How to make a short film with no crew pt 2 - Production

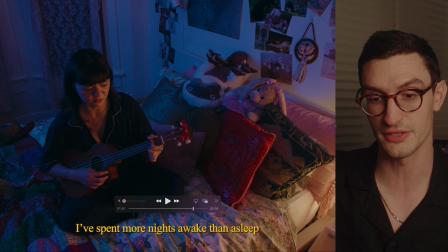(8:09)
We just removed all the stuff that was actually on the desk, but it looks like it's a bedside lamp, but we just have the level that we needed to, you can see basically keying her face. It's all bounced off the wall.
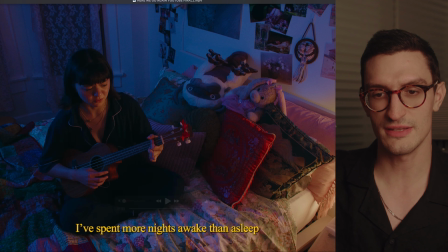(8:25)
And then up in the background, I think I'm firing the F-22 into the ceiling on like a pale blue, and it's pretty pushed in post. But had I done anything differently here, I probably would have put a little edge light around her hair just to like separate her from this dark background a little more.
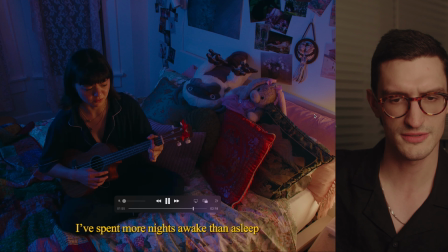(8:42)
So, lesson learned. Okay, we got a little gimbal move.
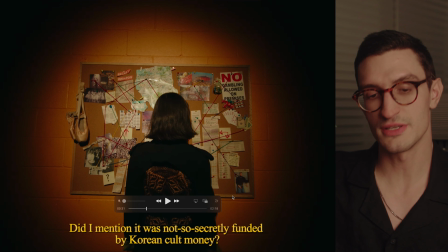(8:47)
This is really just the aperture 60X, and it has a like kind of defocused circle naturally. So that's all that's going on here.
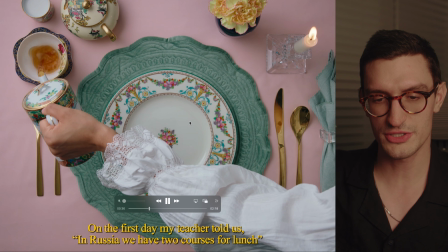(9:05)
Tea and lemon, we tried a lot of different light for this.
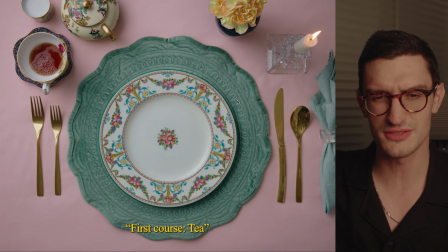(9:08)
Like my first thought was to do like a textured, like hard light kind of thing, and it really just wasn't working because you need like differences in elevation, like taller objects and shorter objects,
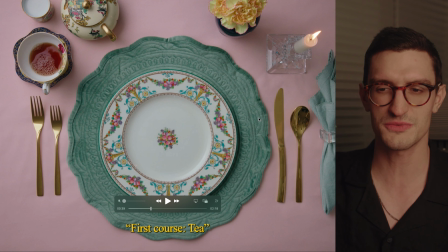(9:22)
and the shadow, with how the shadows were working, it just wasn't playing very nice. So we just decided to go like really soft with it.
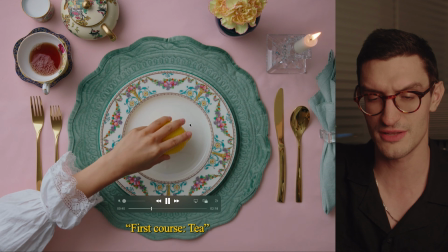(9:28)
This is just a 6x. Mounted the camera up top. That's pretty much it.
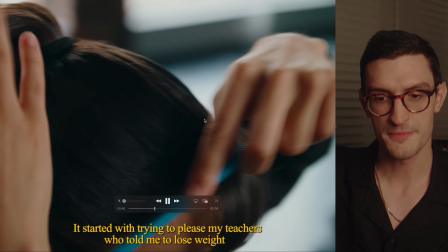(9:36)
Simple key. Okay, the ballet.
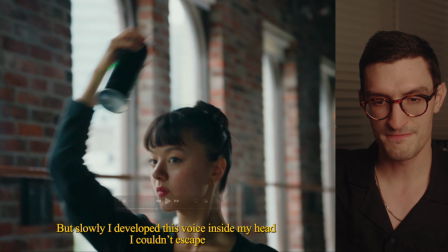(9:39)
I just use a lot of window light for these looks as my key for pretty much everything. And the only other light that's in the room is the F-22 that I just use as like a background light,
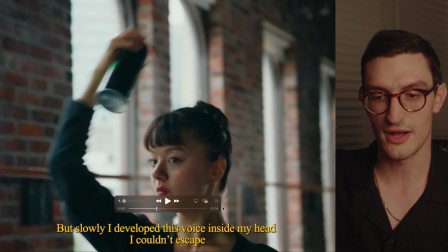(9:55)
and you can see it has like a little bit of edge on her just like way far in the back of the room pretty much, and I had it cranked, and it just offers like some kind of like vibey edge lights.
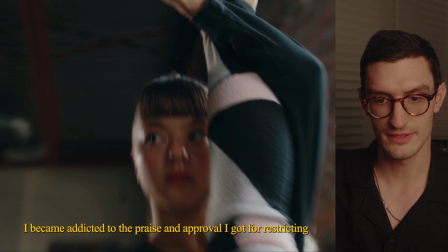(10:10)
Let's see here. You can definitely see it in this shot. It's just like edge.
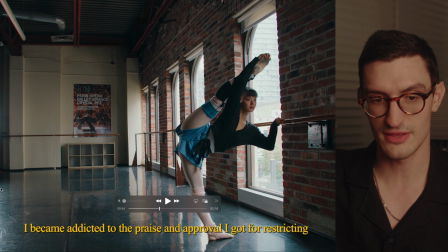(10:16)
Same thing here. I mean, you can kind of even see like the light over on this side of the frame.
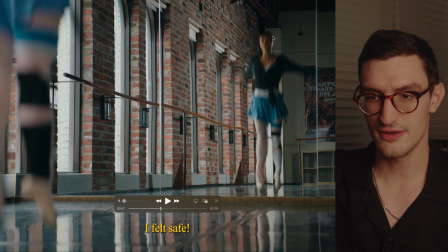(10:21)
Little silhouette. Same thing here. You can see this nice edge light on her side of her face.
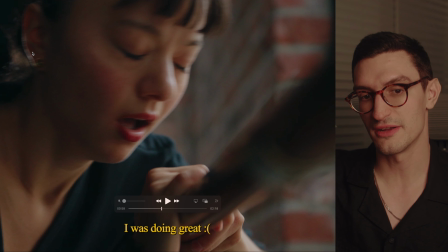(10:29)
Just one light kind of in the edge. I mean, you can even see it back here. There's like a little pop of just separation in like every shot pretty much.
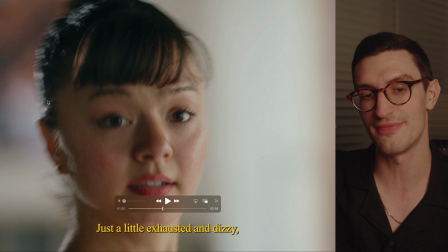(10:35)
So I just made sure that her position was always conducive so that the window light is always keying and you get a nice fall off on the face. And then that F22 in the back is just giving me an edge, and it just looks very
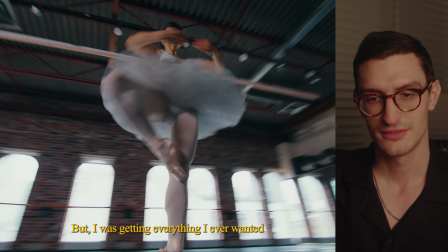(10:50)
like athletic and like, you know, dynamic looking.
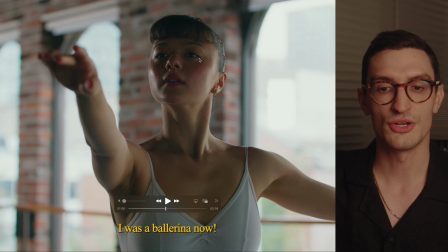(10:55)
In this shot, it's like, you know, we're descending down into the darkest part of her story.
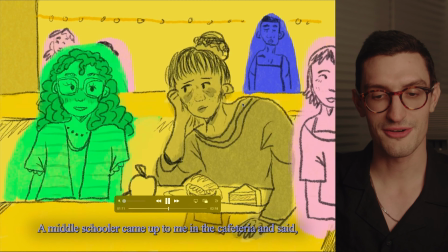(11:03)
So the front of her face is actually completely dark. Shout out to Samantha, who did an amazing job on the animation here.
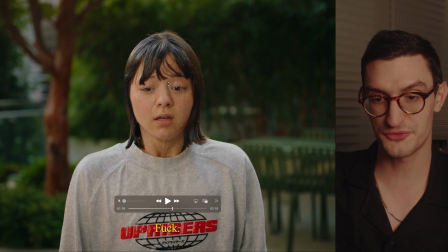(11:13)
This is just F22 on an overcast day. That's it. Had a bunch of people throwing buckets.
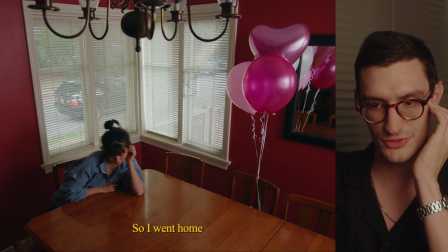(11:26)
This room was just like a key off here.
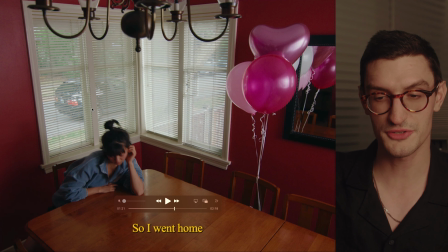(11:29)
It's kind of it's tough to control it because it was a lot of spill. So these shots have a lot of like power windows that kind of just divert the eye to where I want them to go, and it cuts down a lot of the spill like on walls and stuff.
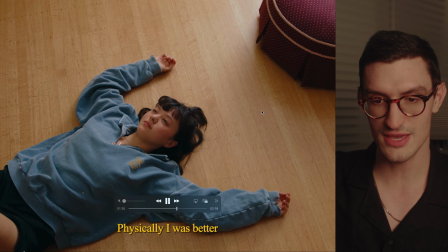(11:48)
Easy key, just a key. That's it. Just one light setups.
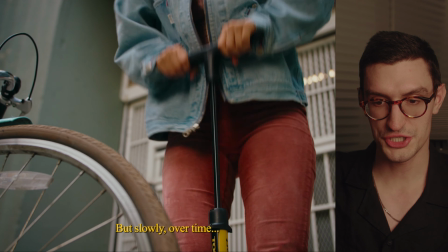(11:54)
Again, found a shady spot, and there's really not a lot going on.
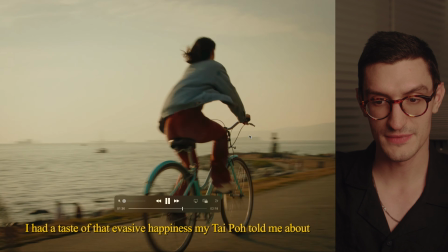(12:00)
We're using a little bit of bounce there, maybe. This is a natural, just sunset, right time of day.
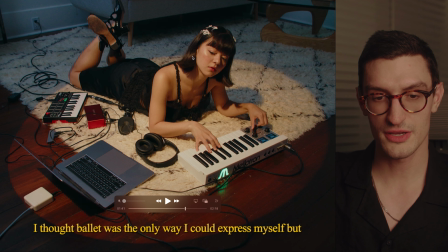(12:08)
Okay, this shot is I had a 300X with a spotlight mount. I think it was the narrowest one.